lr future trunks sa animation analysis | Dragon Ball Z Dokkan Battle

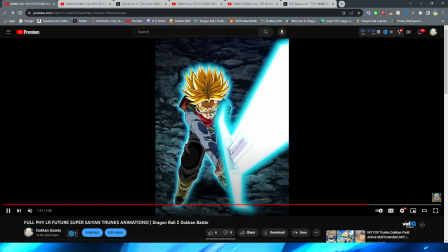3206s
So Trunks kind of leans down a little bit here, as you can see, kind of squatting down to get ready to fight Zamasu.
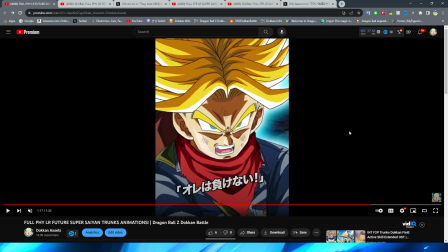3211s
We have a cut to his face, which I gotta admit, his face looks really good in this particular shot, right? Definitely very, very nice looking, if I do say so myself. They did a very good job making this look anime accurate, and it feels a lot better looking than half the stuff in this essay, right?
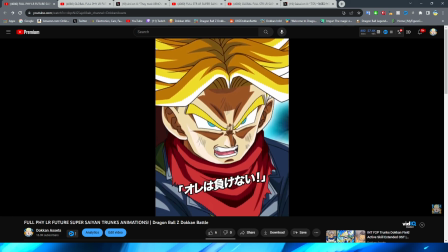3229s
Trunks looks like Trunks. The mouth flaps are pretty good. Definitely like the way that this looks.
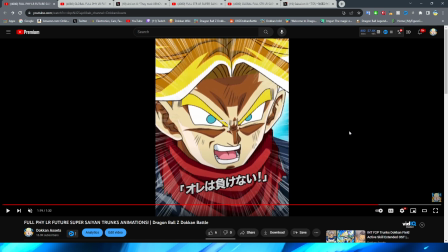3235s
I will say the transition into the other facial expression is a little bit kind of jarring, I feel like. I wish it would have been something a little bit more, I don't even really know,
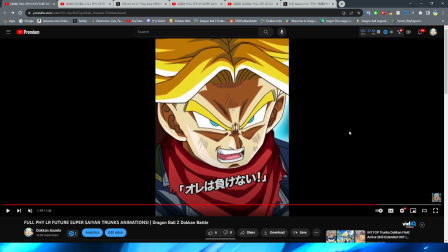3246s
like just a better change in expression where they kind of have his face kind of like twist into that a little bit more than just having it. But I guess to be fair,
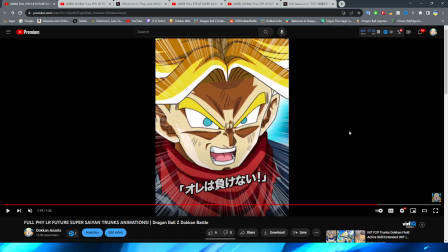3255s
it's already so close. How would they have done that?
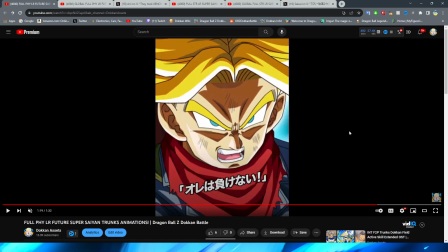3257s
I think it doesn't help that it also makes it feel more jarring that they have this nice close-up and then they throw all these motion lines in your face.
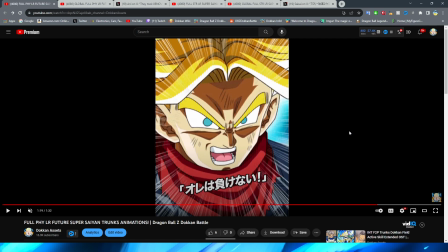3264s
Usually I'm all for this kind of thing when it comes to anime speed lines and motion lines and like intensity lines, I guess is kind of what you would call this.
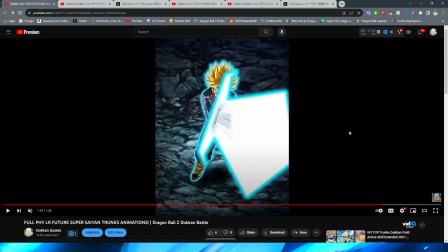3272s
But I feel like in this it almost kind of like is sort of distracting and a little bit jarring, right?
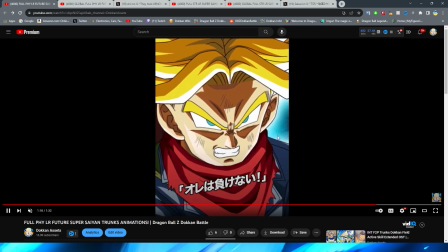3279s
But the transition, or not the transition, but the face after, right, what would be the transition.
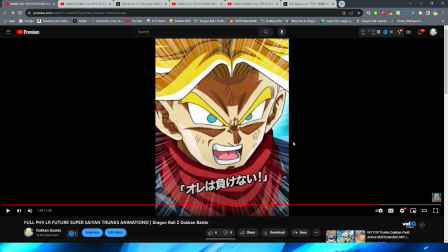3285s
I do kind of like this expression. Obviously, it's supposed to be intense and kind of crazed, like Trunks is like, all right, I'm finally going to do it, you know? So I think that the expression is pretty good. His eye does maybe look a little bit weird there, but I think overall it looks fine.
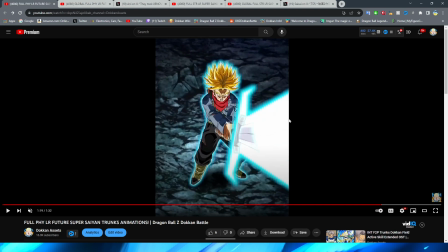3297s
So then, right, we have this part where Trunks is obviously pulling the sword back, right?
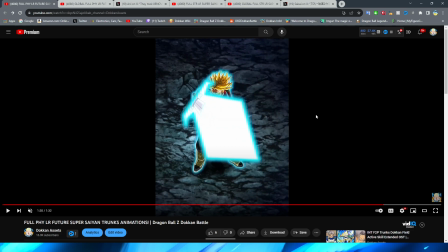3304s
The beginning of this pretty iconic scene from the Goku Black arc, right? Obviously, Trunks pulling the sword back before, and a very nice, by the way. This is something that was missing from the entirety of the essay. It's really hard to see when I go the frame by frame here.
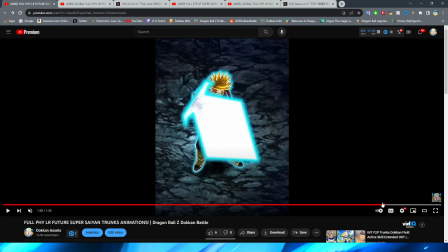3319s
You can see that small little bit of movement, right, that you saw on the blue sword as it was kind of like moving down a little bit. It's really hard to see, but you can see just that little bit of slight movement there. That is something that I feel like a lot of really good Dokkan essays have,
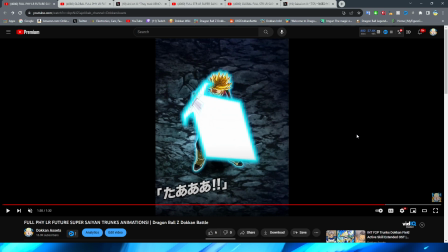3337s
and it makes them feel a lot more lifelike and realistic rather than just looking at a PNG on the screen stand there. And definitely this animation could have stood to have a lot more of that in it, because by golly, the animations for this one were not great.
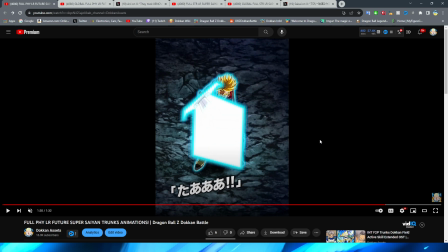3355s
But we do have Trunks stance up here, right? Obviously changing his footing position to then get ready to fly forward.
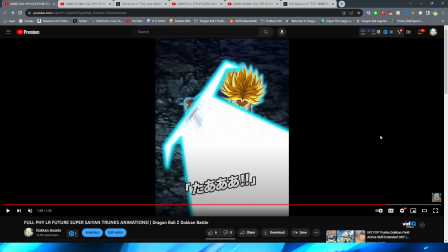3363s
This particular shot where he flies forward I think is fine, right? Obviously kind of flying past the screen.
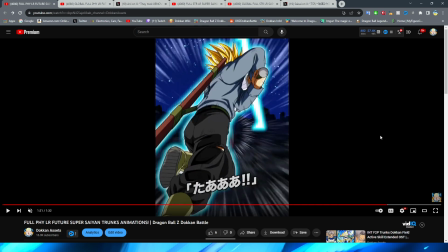3368s
And then they cut to behind Trunks where obviously he's flying towards Zamasu again.
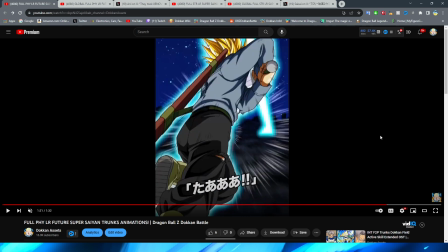3373s
A static PNG with no movement, no hair moving, no clothes moving, right?
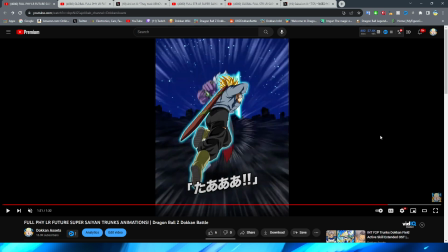3378s
None of the rips on all of his clothes moving around, nothing like that. And we have Trunks stab forward, which they do obviously have a different asset for, where he is now stabbing into Zamasu, right?
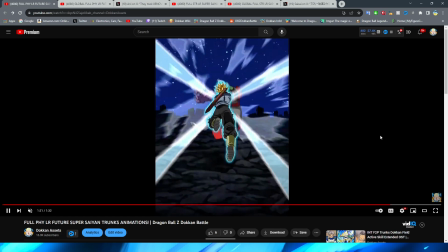3389s
I do like this little explosion of the white effect there, which is pretty cool, right? And the actual light that they have kind of pour out of this.
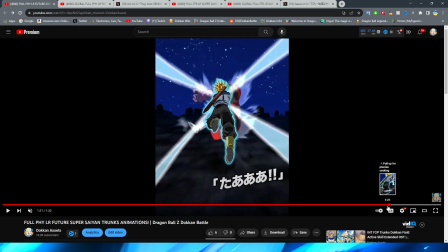3397s
Kind of interesting. Wait, was he missing it? Okay, no, he wasn't.
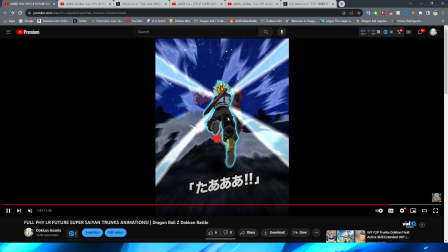3401s
For some reason I was like, wait, is he missing the blue aura? So they have the like kind of beam shoot out of them.
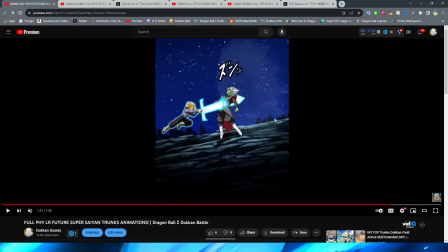3408s
And then they have this amazing setup here, right? They have this fantastic beginning bit where the energy explodes inside Zamasu,
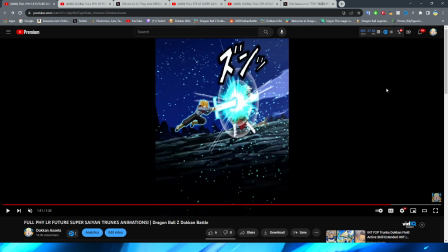3418s
and you have all these little, like, you know, kind of dust particles or like little bits of ki that are shooting off the spirit sword. You have the nice little effects shooting out the back, right? Which is pretty cool. You have like the air from the impact of the blast like shooting out, right? Which is really cool, right? The obviously effects that are coming from where the spirit sword is kind of shoved inside him, right?
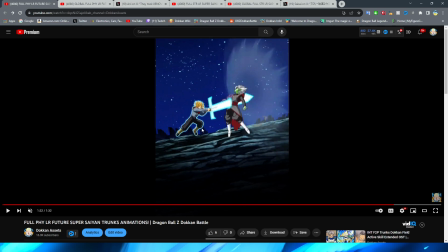3437s
And you have Trunks move down to his feet, which looks okay. It's not crazy, but it's nothing that I would really, you know, kind of go crazy about.
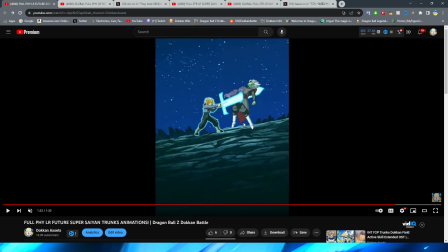3445s
And then you have Trunks stand there, right? The screen gets a little bit more blue, right, for this.